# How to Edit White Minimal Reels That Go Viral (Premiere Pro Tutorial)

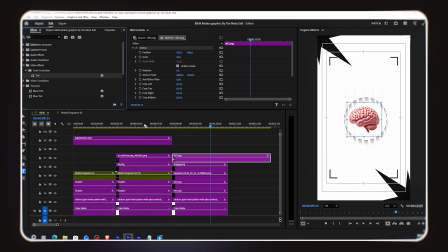To match our black and white theme, I add a tint effect to the brain PNG and make it black and white. Now it blends perfectly with the rest of the design. I want the brain to have a very subtle rotation animation, just enough to feel alive without being distracting.
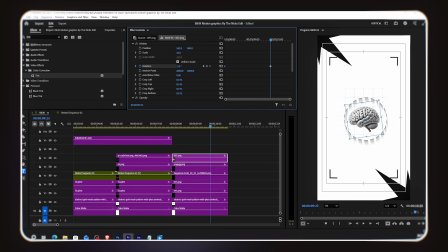I go to Effect Controls and turn on the rotation keyframe. I set a start keyframe, move forward in time, and rotate the brain just a few degrees. Then I select the last keyframe, right-click, choose Ease In, open the graph editor, and adjust the curve so the animation starts fast and eases slowly to the end, smooth and natural.
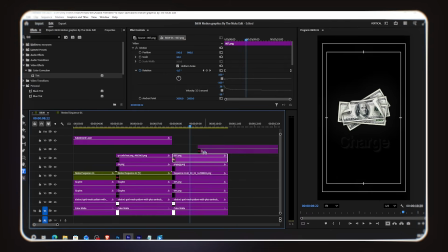I copy the text layers from the previous scene and type my new text for Scene 3.
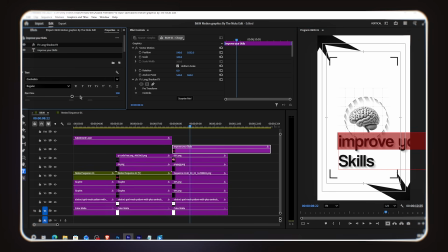There are 2 sections of text, one above the brain and one below. For the text above the brain, the upper text should be smaller and the bottom text should be larger. So I select the upper text layer and decrease the size. I center align it and place it above the brain image.
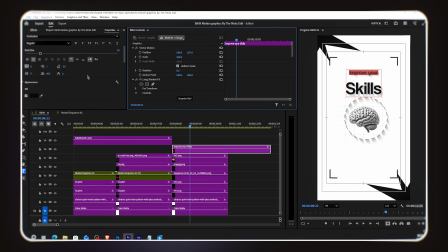Then in Properties, I decrease the line spacing slightly, because right now the 2 lines of text feel too far apart. Bringing them closer together makes the text block read as one cohesive unit rather than 2 separate floating words.
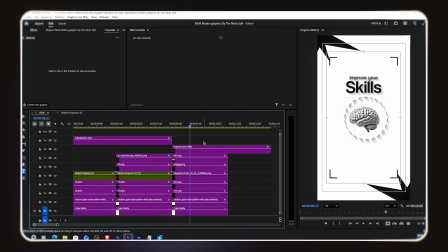Small detail, big difference. For the text below the brain, same rule. Upper text is smaller, lower highlighted text is bigger. I copy the text layer, type the new bottom text, and place it below the brain.
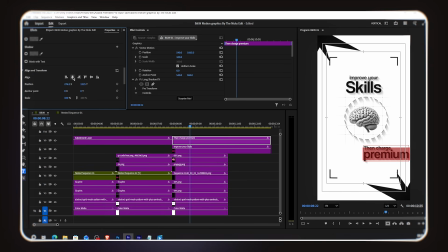Same visual hierarchy. Smaller supporting text on top. Big, bold featured word underneath. I select all the layers except the background elements, right-click, and nest them. Then I copy the nest animation from the previous scene.
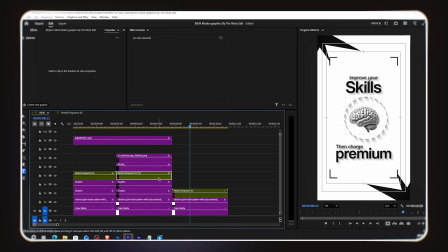Same 3 keyframe scale animation, 130%, 110%, 100%, and paste it here. All 3 scenes now have the same consistent zoom-out reveal animation. Scene 3 is done.
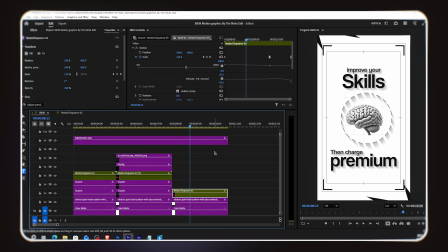Now our 3 scenes are built. But when we play it back and watch the scene changes, it looks jarring and abrupt. Let's fix that with a really smooth and elegant transition. I add an adjustment layer right at the point where Scene 1 changes to Scene 2.
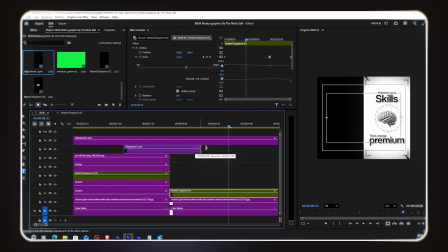This adjustment layer sits right at the cut point, a few frames before and a few frames after the scene change.
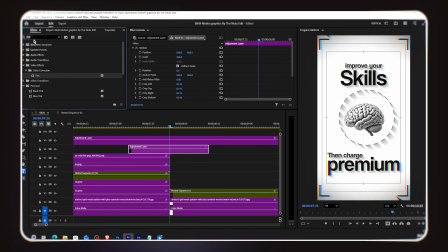I go to Effects and search for Bokeh Blur. I drag and drop it onto this adjustment layer. Bokeh Blur creates a beautiful, soft, dreamy out-of-focus effect, perfect for a smooth scene change. In Effect Controls, I position my playhead right at the center of the adjustment layer, which is exactly at the scene change point.
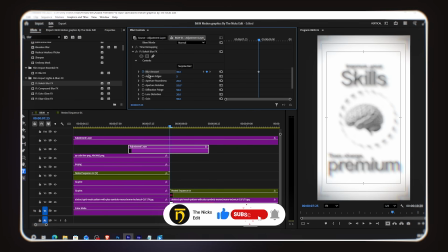I turn on the keyframe for blur amount. At this center point, the default blur amount is 30%.
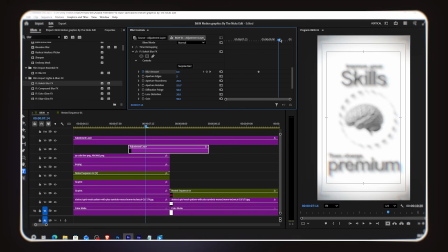That's perfect. So I just turn on the keyframe and leave it at 30. Then I move a few frames forward from the center and set the blur amount to 0%. Then I move a few frames backward from the center, before the cut, and also set the blur amount to 0%.
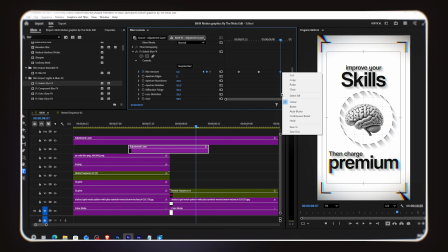Very smooth and stylish. Now for the easing. I select the first keyframe and choose Ease Out.
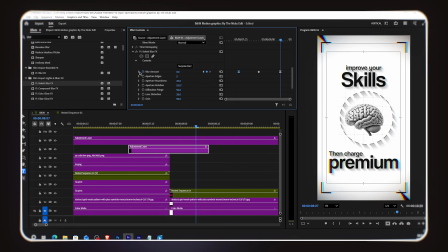I select the last keyframe and choose Ease In. Then I open the graph editor and adjust the curve. The start is slow, the middle moves fast, and the end is slow again.
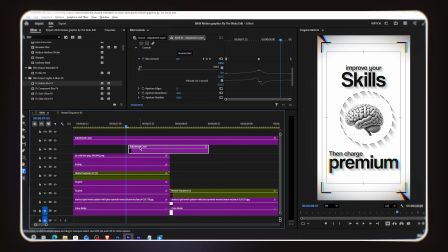This creates a very organic blur transition. It feels like a camera lens softly losing and regaining focus.
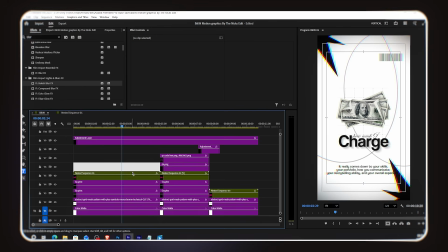I feel like the first animation might be a little too long. Let me just trim it slightly to tighten up the timing.
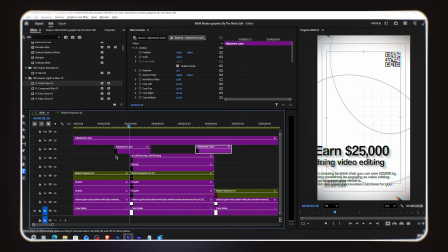Now I copy and paste this adjustment layer to every scene change point in the reel, wherever scene 1 meets scene 2, and wherever scene 2 meets scene 3.
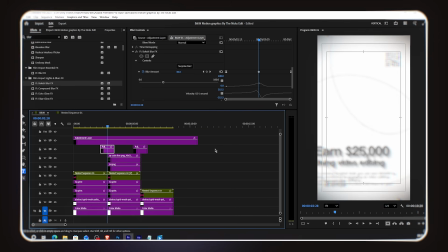Make sure each time you paste it, the center keyframe, the 30% blur point, is positioned exactly at the frame where the scene actually changes.
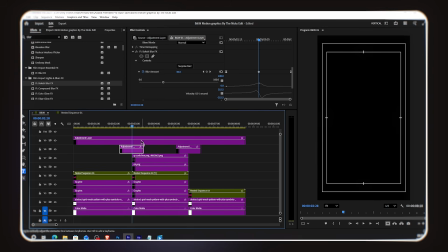Our smooth black and white minimal motion graphic reel is complete. All 3 scenes connected with buttery smooth transitions.
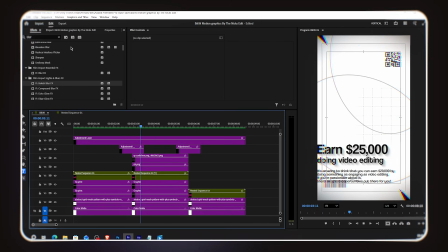And that is it.